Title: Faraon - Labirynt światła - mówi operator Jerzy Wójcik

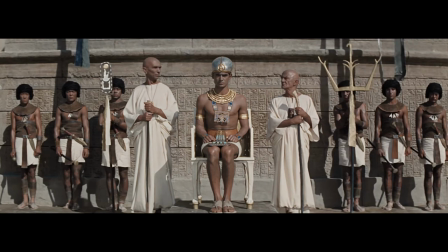750s
Plener myślę, że był zrealizowany perfekcyjnie, uzwierniając wszystko to, co jest możliwe i należałoby to tak po prostu zrobić.
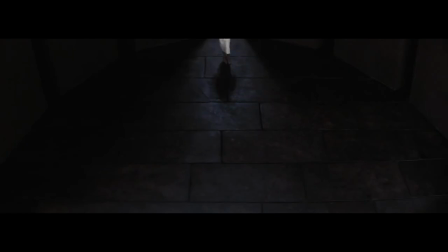758s
Wnętrza technologicznie dzisiaj mogą być głębsze. Przydałoby to filmowi to, co jest wspaniałe, pewną dynamikę wynikającą z samego skontrastowania,
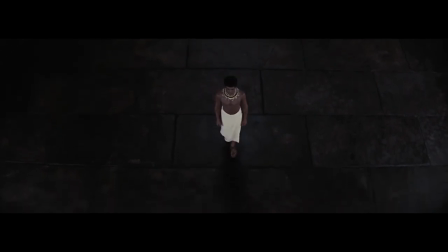770s
czegoś co jest rozżarzone i czegoś co jest chłodne przez sam mrok i cień głębszy.
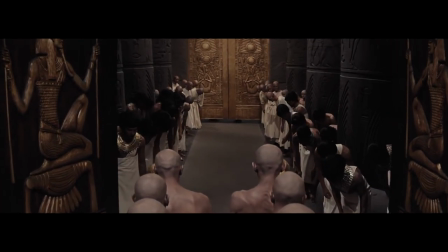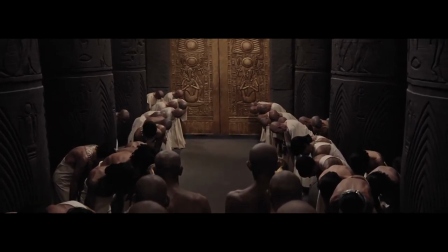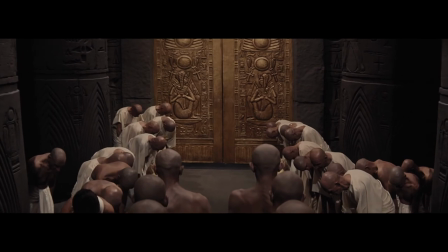795s
Wszystkie założenia architektoniczne z Karnakiem włącznie mają swoją logikę i mają swoją wszystko.
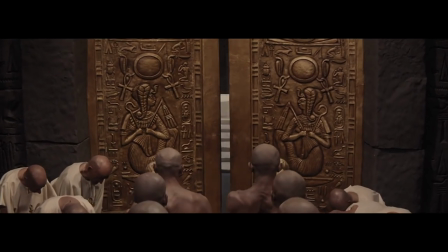803s
To jest założenie architektoniczne, które jest kompozycją przestrzenną, autentyczną. I powiedzieliśmy sobie, my musimy nie naśladować to wszystko, co widzimy, ale zachować czysto.
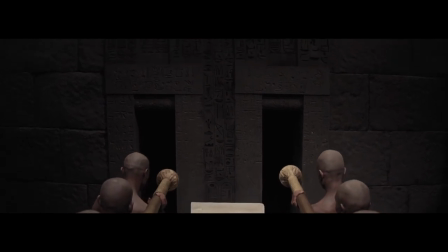816s
I zachować, żeby zostawić tylko właściwe informacje, operując naszą techniką, naszym językiem, naszymi ośrodkami. Ale te pojęcia muszą nam wyrażać. Jerzy był gorącym zwolennikiem tego. Przełożył to wszystko na kostium, który autorem, trzeba powiedzieć, był Majewski. I te kostiumy są jedynego rodzaju takich kostiumów na świecie nie ma.
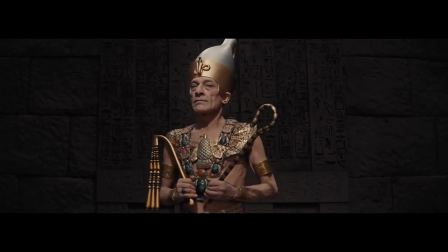838s
Wiele filmów widziałem, dobrze interesująco, ale nasze posiadają interpretację tej czystości,
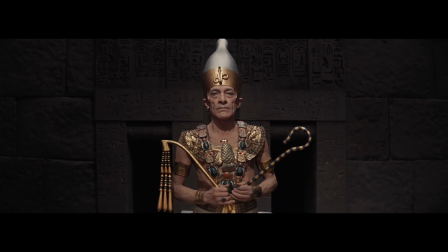847s
tego wizerunku, który znamy z sieroglifów. To było sieroglifem układem.
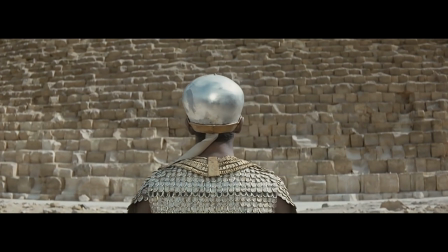853s
Głowa zemnika razem z Chełmem na tle piramidy, ale to nie o to głowę chodzi, że w Chełmie wbija się niebo.
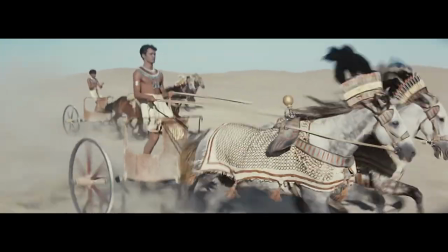863s
To jest ważne, to jest błękit, niewidziale. Sam rysunek rydwany, najpiękniejszym rydwanym, jak on wytworzył,
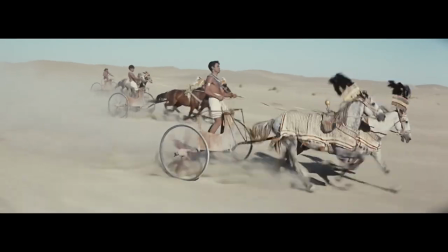870s
w swojej czystości, lekkości, jest dzielą sztuków.
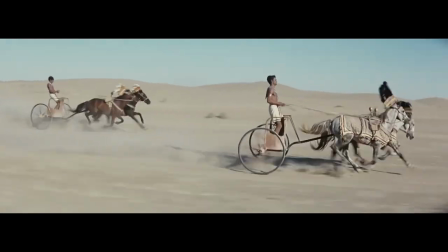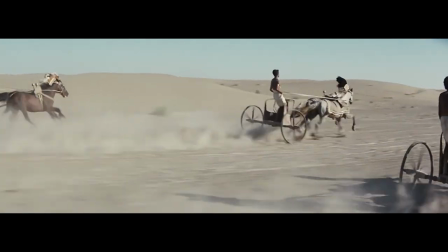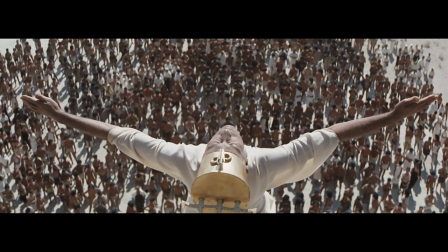890s
Pozbawiliśmy świata przede wszystkim koloru w momencie zaćmienia i daliśmy mu inną gęstość.
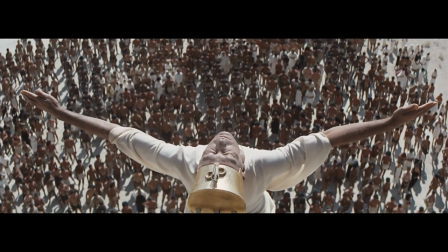898s
To, co jest elektrystyczne dla zaćmienia, a mieliśmy kilka lat temu to zaćmienie i powiedziałem, No dobrze, w porządku, to zaśmienie jest właściwe.
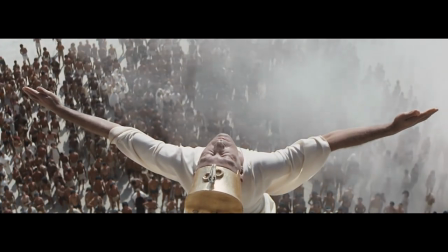907s
To znaczy, myśmy to zrobili właściwe. To jest, ta światłość posiada inną gęstość.
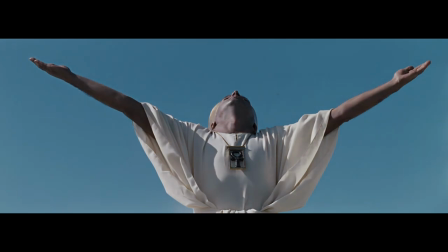914s
I ta gęstość jest tego rodzaju, jak nie wiem, powoduje niepokój.
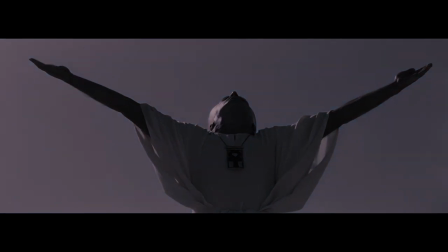920s
Na coś wstą. We wszystkim to jest żywe. Staraliśmy się to zrealizować i to nam się po prostu udało.